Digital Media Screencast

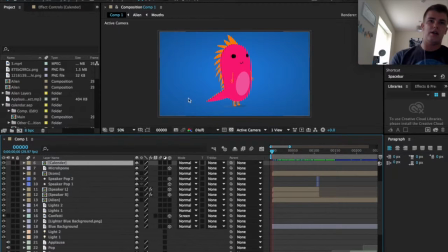As you can see here I added a solid as a background just to make it blue
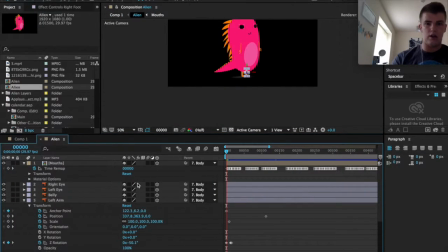I also if I can find the alien I parented all of his features to his body so I could then move the body
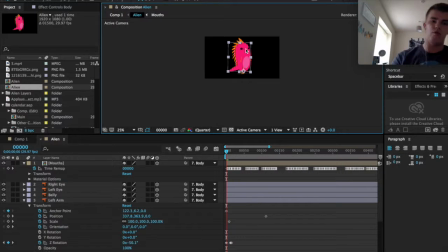so I could rotate the body and everything would move with it which you'll actually see on the animation in a minute
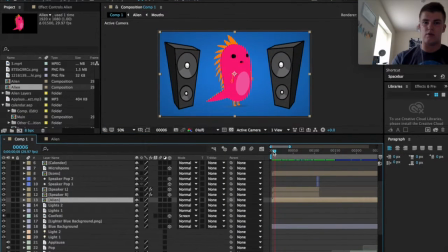as you see there he moves backwards and forwards everything moves with it apart from the arms, the arms were the only thing that didn't arms and the feet over the only things that didn't move I made the speakers appear from the top just using keyframes in positions
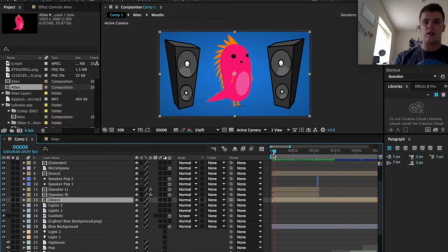then using scale to squish them and bring them back at size just it makes them look as other bands it just adds realism to it the speaker cones are imported as separate
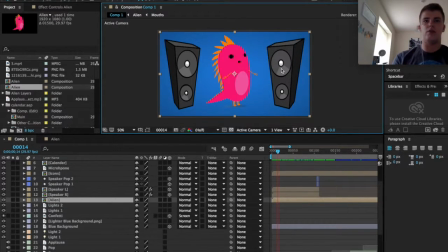components so I could animate the size of those so if you look you can actually see that they move in and out and that was literally just animating the size ever so slightly just to make them slightly bigger slightly smaller and do that
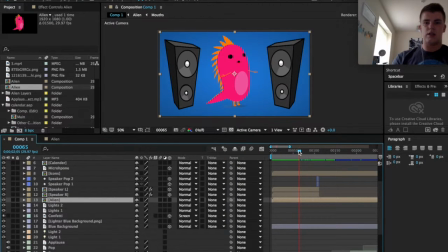a few times these then disappear from the screen as you can see they're using popping tool. Now the way I did this was I created one line and used a repeater.
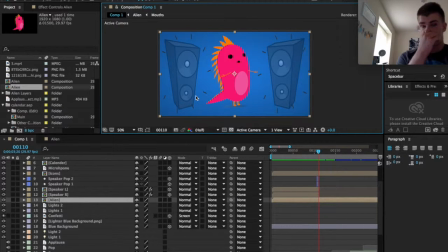The repeater creates several lines in a circle and then you animate the opacity of that and the size of that. So it starts off quite small and the bigger it gets, the opacity and the size, and then it just disappears. And if you couple that with the sound of an actual pop it quite realistic so
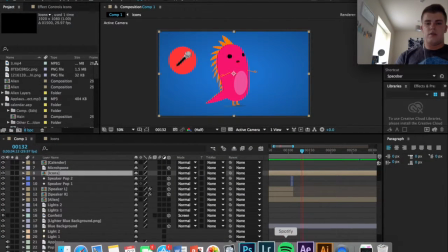the icons that you can see here are created those in Photoshop let me take
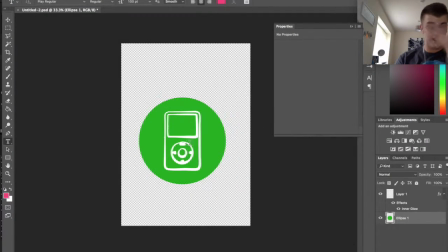you over there that was literally just creating circle filling it and using an icon off the internet exporting that putting that into After
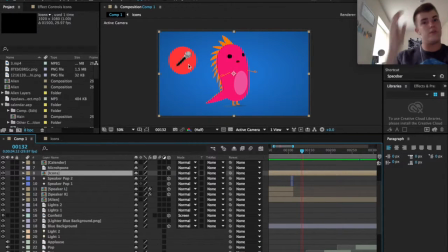Effects I've copied that three or four times with different icons and I'll then use the long repeater that you saw earlier and then I started to vary the thickness of the line and the color and the right that they came out again ensuring that they disappear as it gets further out.
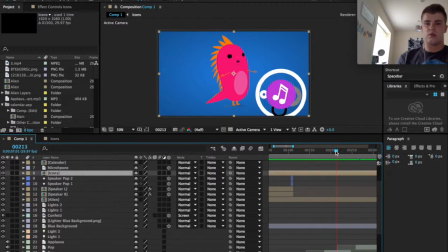For this one it was circles again it was the very same principle different circles using key frames to make them appear and disappear and making them go thinner as they go out using different colors for those as well third
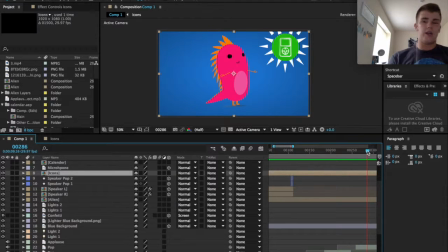one i did i use triangles again just using one triangle creating a repeater setting the angle to 33.3 just so it takes itself around the circle and using keyframes to fight that out as well and again when i coupled that with some popping noises again that sounded
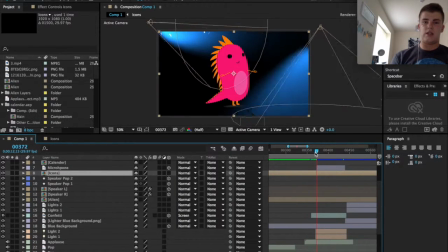really good uh next thing i did was oh yeah i forgot to say as well the math I
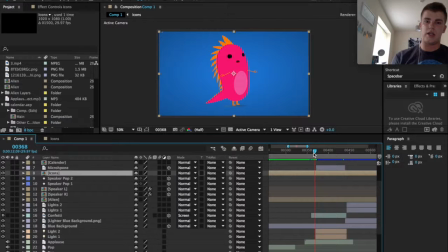had an open and a closed which I created in illustrator and every time I talked I just selected between open and closed as well
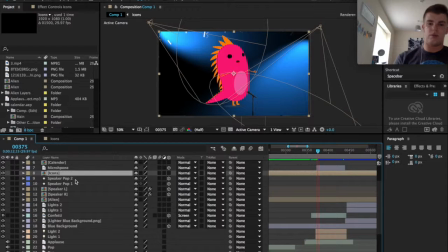next thing I did was create two lights so for the to create lights all these have to be 3d layers so I made all those 3d as you can
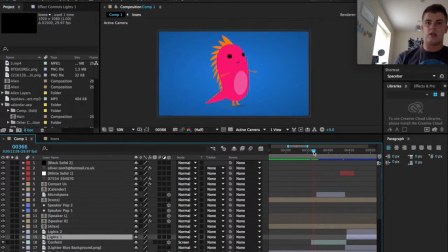see there so I created two lights and and used keyframes to
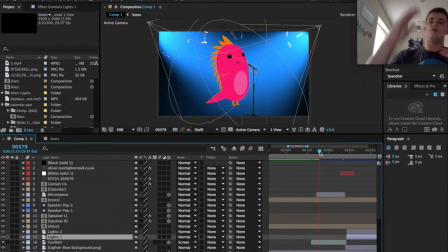change their position in relation to each other there's one moved up the other one moved down and vice versa
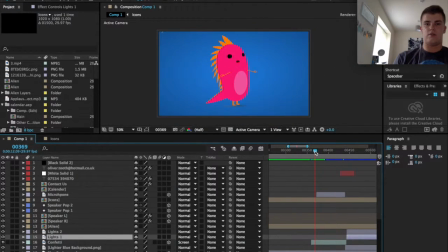and I also had a microphone rose up from the bottom again issues in the keyframe